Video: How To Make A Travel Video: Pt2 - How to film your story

So film yourself talking so we can see the reaction on your face and the emotion in your eyes, but obviously film what you're talking about as well. It's no good just going, oh wow, that's the most beautiful mountain I've ever seen. Anyway, no, you've got to show the mountain as well and just cut back and forth between the two in the editing, and that's how your videos start to come to life. Now obviously we're talking to camera, and this is one of the questions I've had from people like Jess and Zebediah. They're asking, is it awkward talking to camera and how do you get used to it? And of course it's awkward at first. It's very awkward to begin with and it takes a bit of time to get used to. One of the things that helps you sort of get used to it is actually when you come to edit and you actually see what bits work and what bits don't, and you kind of learn for next time, not to worry if you fluff something up, because you can just say something again, just cut it, Like for me, I think I do a lot better on camera when I've got someone else filming me,
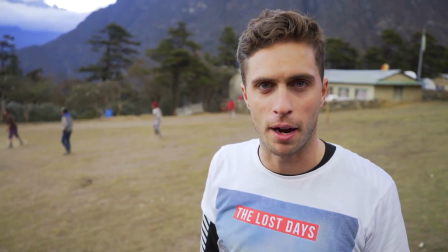296s
because then I've got their energy to bounce off.
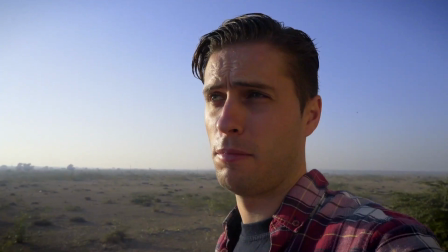299s
Whilst when I'm just filming myself, you know, doing a selfie shot, just talking to the camera, sometimes I struggle with it, and it's sort of hard to sort of come up with that energy. And if you're filming yourself, just try and pretend you're explaining it to a mate, and then hopefully it'll come across more natural. So okay, you're going to talk to the camera, but what do you talk about? Now remember, you can have people watching this video who've never met you and have no idea what you're up to, so you've got to explain where are you, what are you doing, and more importantly,
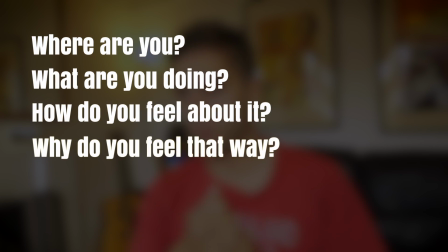326s
how you feel about it and why. Don't just sort of say, oh, what do you think of this place? Yeah, it's great. Why is it great? What makes it great? What makes it exciting? What makes it bad? You know, show the good and the bad as well about a place. You know, one of the things I often get like people moaning about in the YouTube comments, like, oh, you know, you've been negative about this place. And it's like, well, just because you're on foreign soil doesn't make it good. So be honest, you know, show what the adventure is actually like. Show what you do like, show what you don't, and explain why. And by doing this and explaining how you feel, it makes the video way more engaging. Like, a good example for this is when we did the Nevis bungee in New Zealand.
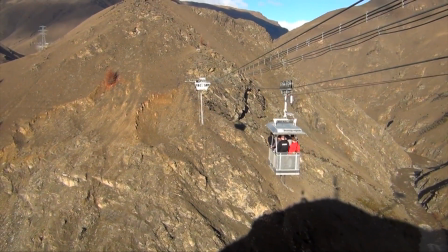365s
Everyone who does a Nevis bungee usually buys the video afterwards, but the video just has the jump.
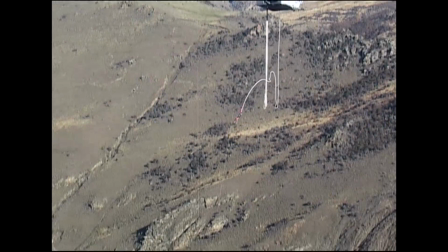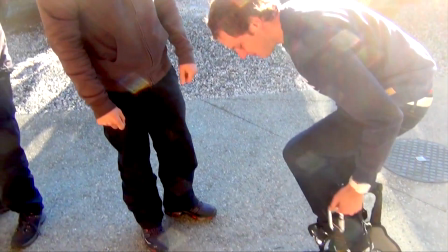380s
And actually, that's not what the whole experience is about. The experience with a bungee, in fact the worst bit about the bungee is the build-up. It's like the build-up's excruciating, it's horrible, you're terrified, you don't want to be there.
How are you feeling?
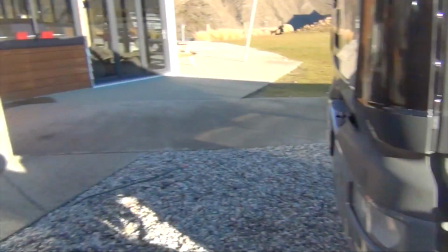392s It's the worst idea in the world.
And you don't get that just from the shot of the jump.
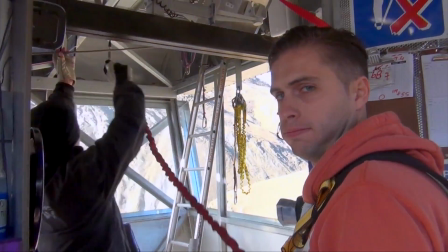396s
So you need to film talking to each other, going like, how you're feeling.
I am shaking so much.
Through that you can slowly rank up the tension.
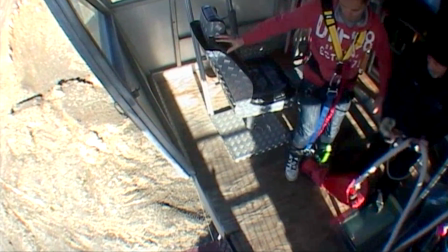405s
So when you actually come to do the jump and it's the same shot everyone else has got, the audience is now really feeling scared with you.
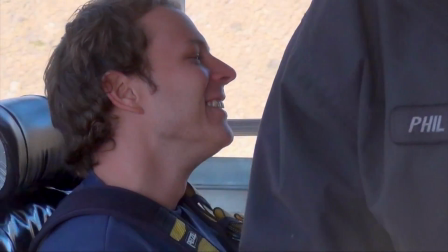412s Oh my god!
They have the same emotions that you do when you jump off.
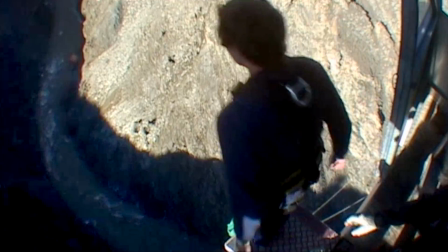416s 3, 2, 1.
And just for the viewer, it captures what the whole experience is like, rather than just that actual shot of jumping.
I can't even breathe. It's like So much fun, so much fun.
Now the big activities like bungee jumps are kind of like the obvious things to film on your trip,
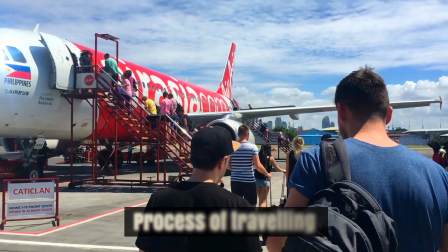432s
but some other things to consider capturing are things like the process of traveling, like how do you get from A to B, and you know, how do you sort accommodation and what's that like. You know, try and highlight things that are different to at home or unexpected, because that'll help the audience actually feel like they're there with you. But also one of the things I like to do is sort of show the juxtaposition of some scenarios, like when we were at the Great Wall of China, you know, obviously there's a world famous,
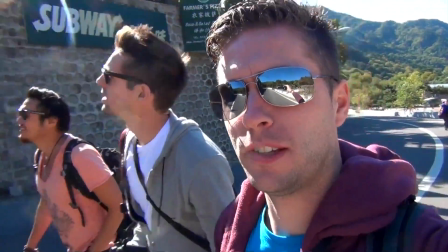456s
beautiful ancient wall, but then right next to it was a subway. People, you know, I always say the best thing about traveling is meeting new people, so try and get as many other people on film as possible.
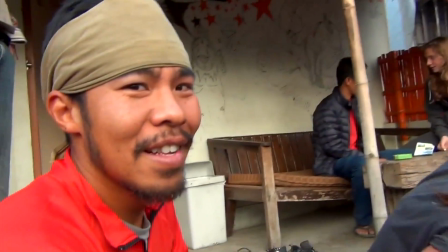468s
That'll really bring your story to life. And I don't just mean fellow travelers, but locals as well.
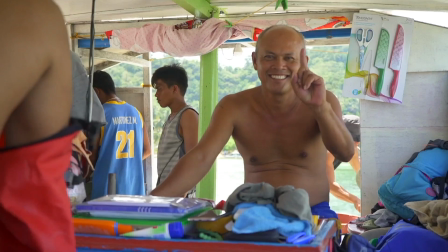473s
And I'll talk more in a minute about ways to encourage others to be on camera. Food's another popular one.
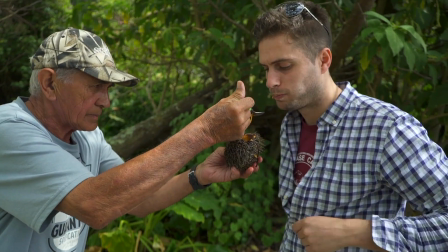478s
People always want to see what you're eating out there, and even if, like myself, you're not a big foodie, it's kind of fun just watching me just struggle with different recipes and different ways of eating. And whilst we're on the subject of food, I should also mention drink, specifically alcohol, because there's a fine line with this.